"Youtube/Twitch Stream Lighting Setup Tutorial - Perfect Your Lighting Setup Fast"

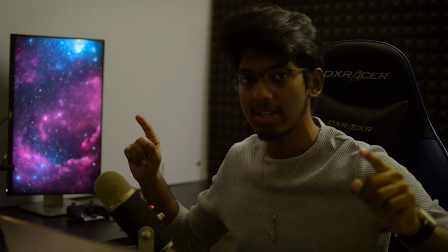0:00 Whoa, wait, don't click off the video. What if I can tell you that this can be turned into this?
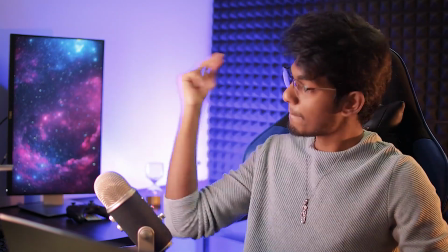0:05 I can teach you that, but we kinda have to go back to there. Man, everything seems so dull here.
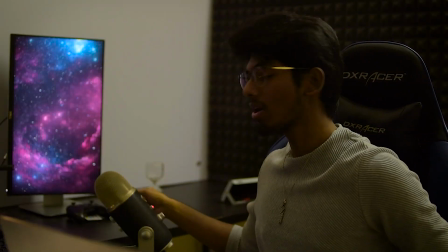0:15 Firstly, no garbage in the background.
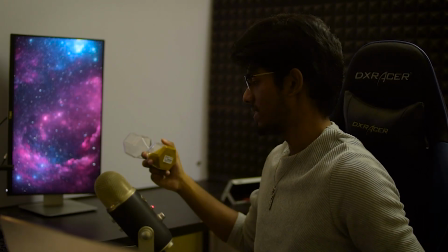0:19 I'm not gonna throw this one, this is actually pretty. Step 2.
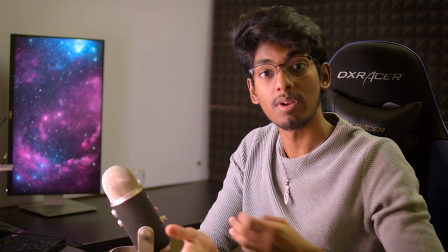0:25 Key light. Now the key light is a light that's going to illuminate the subject, aka you, the gamer.
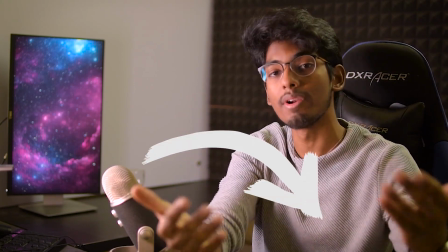0:30 Now there are two ways of doing this. One, you can use a key light beside the camera or in front of the camera so that the light falls in the same angle that the camera angle's at.
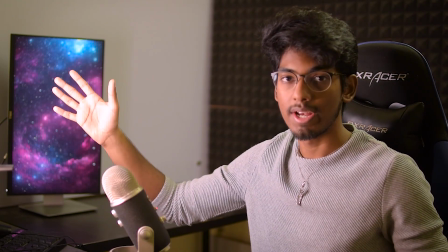0:38 Or you can keep it on the opposite side, which will illuminate your face on one side and it's going to leave the other side dark.
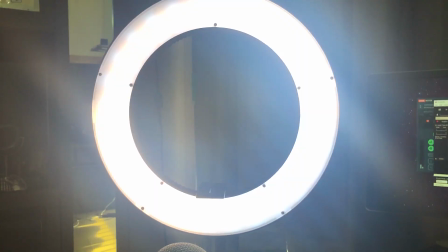0:44 We'll get back to that if you want to use this setup. Now this is a POV of my ring light.
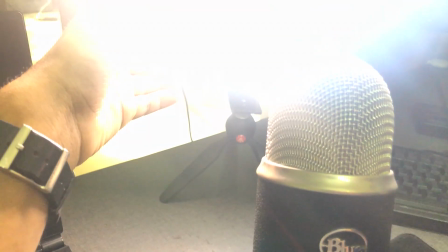0:49 I've literally set this light up on the table since I don't have an extra tripod, as I said before.
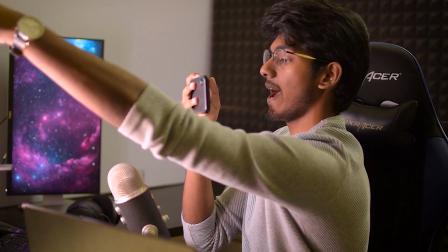0:55 And here's the cool thing about it, you can actually change the settings.
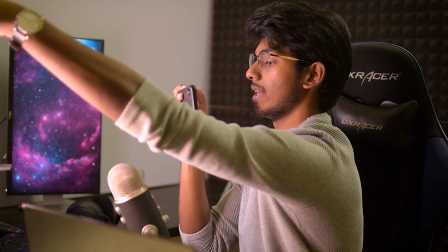0:59 You can change the brightness and the tone of your key light right here, which you should probably experiment with to match your skin tone.
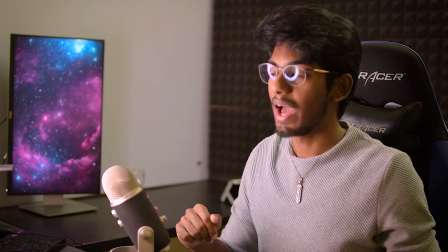1:06 Now the thing is, I don't have an extra tripod to set up this light. I'm using a ring light right now, and I'm sure a lot of you don't have a tripod, so this is an easy way to just jump through that.
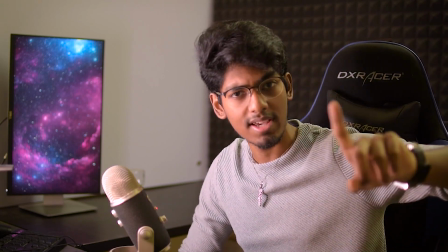1:15 But this side is not lit up yet. We're gonna talk about that in a second. Let me show you. That gives me the perfect segue to step 2.
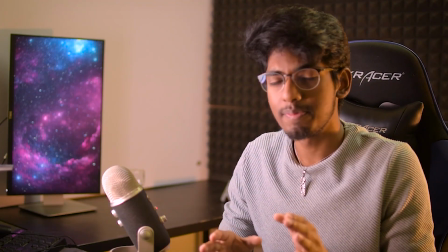1:22 Rim light. Now this is something that a lot of people just tend to ignore. Rim lights are really important.
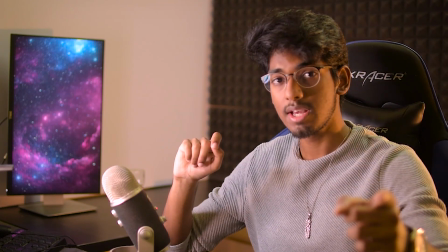1:28 It kind of gives that glow on the side of your face. Now if you're using your key light on the opposite side of the camera angle, this kind of illuminates the dark side.
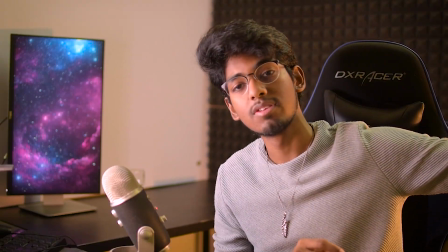1:36 Or if you're using it on the same side, there's a little tweak that you have to do. You're gonna have to place the rim light slightly back so that you get a sharp, crispy edge on you.
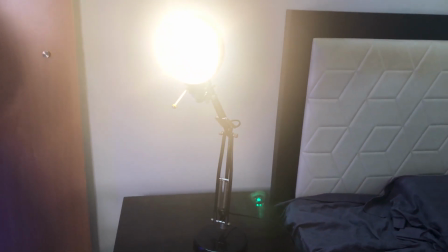1:45 Trust me, it works. Now this is the rim light that I'm using, and it is just an IKEA lamp.
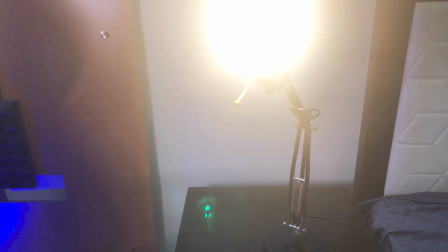1:50 But the reason why I'm showing you this is because it is quite important to nail the angle of your rim light.
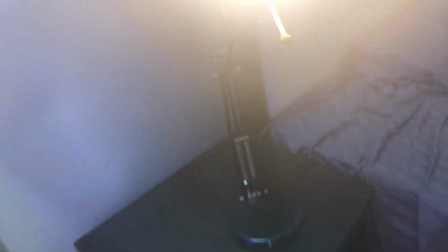1:54 So let me show you guys how I set it up. Oh, that's my bed. Oh god, that is not made.
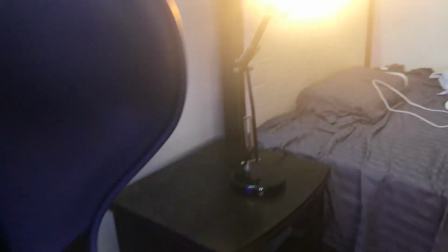2:00 So this is the POV of how my rim light actually looks. I've put it up on a nightstand, and this is how that looks.
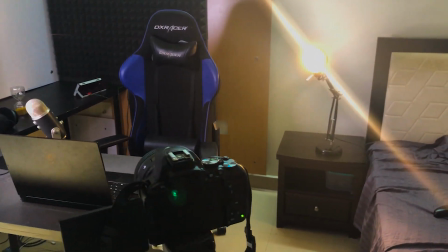2:06 Now this is how the rim light looks in an overall setup perspective. Imagine looking at the mountains while there's a sunset going on.
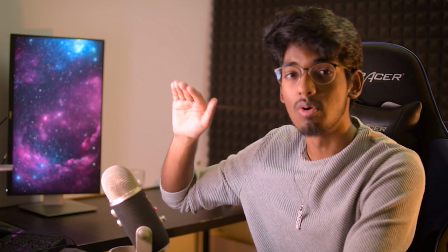2:14 There's gonna be this sharp, crisp little lighting that goes over the edge of the mountain. That's what the rim light replicates.
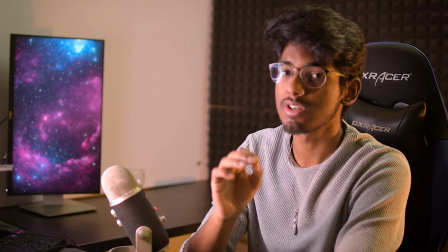2:20 And this is a subtle effect, but this does a huge difference on your video, trust me. Okay, before I go into the next step, can we take a second to just I don't know, go down there and hit that like button? I mean, if this video helped you, of course, which it probably did. And this is the part that you've all been waiting for, step 4.
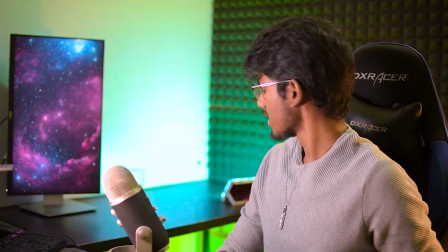2:35 Holy crap, what the heck is happening? I need to set this up, give me a second.
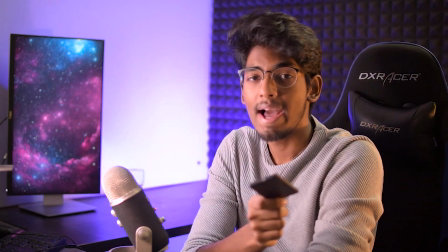2:43 I think we'll go with purple for this one. Now the backlight is going to set the mood of your video.
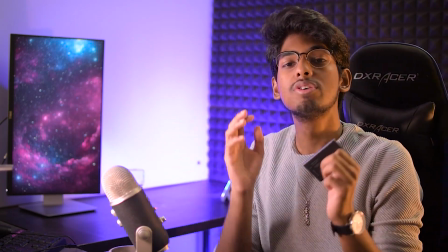2:48 Trust me, these colors, these tiny little lights make a huge difference on how your gaming videos or your streams are perceived.
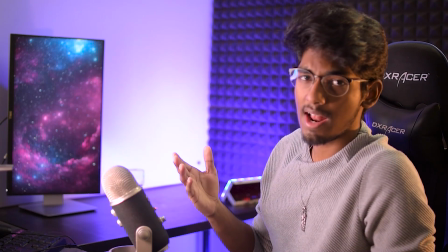2:55 Now I'm using 2 floodlights, which you can get on Amazon for like super cheap prices.
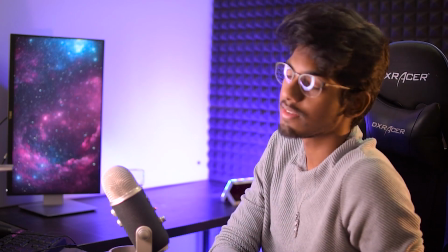3:00 If you even want to, you can contact the seller themselves. That's what I did, and I got like 50% off for 2 of them.
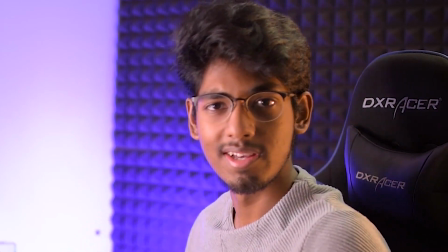3:05 So I'm like, this is the easy option, man. It comes with the remote and you can play around with the colors as well.
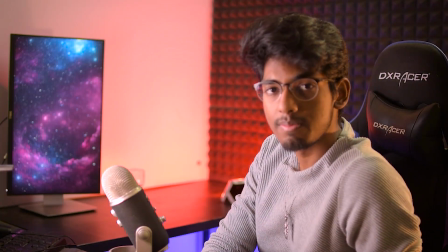3:11 Actually, speaking of colors, there is another tip that I want to mention, but I'm gonna keep that until the end of the video.
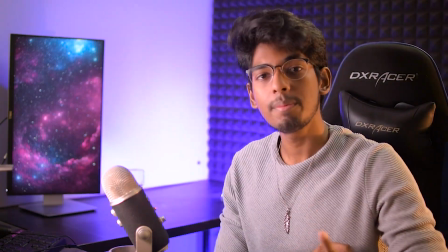3:17 Keep watching. Yeah, I'm changing back to purple. There you go. And finally, coming up to the 5th tip, and honestly one of the coolest tips in my opinion, accessories.
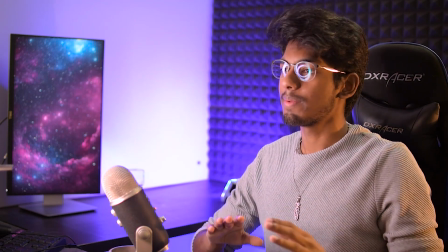3:25 Make sure to add tiny little details into the video that makes a huge difference on the experience.
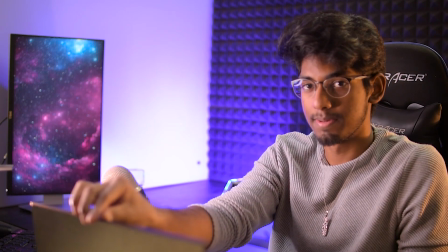3:30 For example, my laptop, cool looking headphones, some bling.
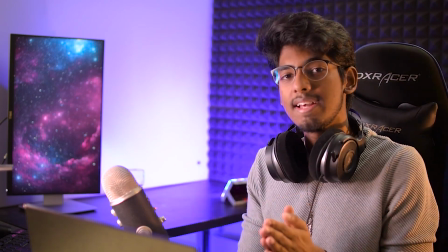3:36 I don't know, man, it was just an option. Literally anything that can make you seem different from others is important.
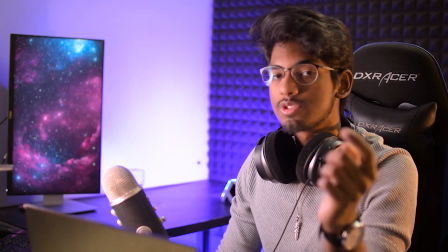3:44 It's quite important. Also, a quick tip for the key lights, try to keep it as high as possible.
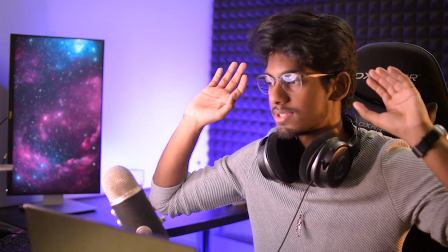3:49 If you can hang it, or if you can set up a tripod, or if you can do something with it, just make sure to keep it as high as possible.
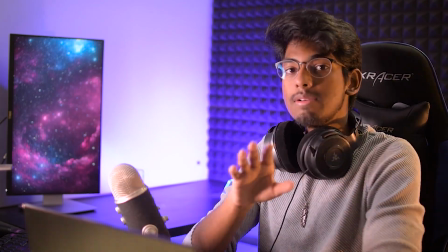3:57 And poof, we're finally done. I know it might seem complicated, but it's actually pretty easy.
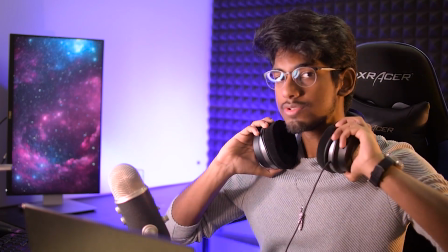4:02 All you have to do is test around with it once, and trust me, you'll get a hang of it. Oh, and here's a bonus step for you.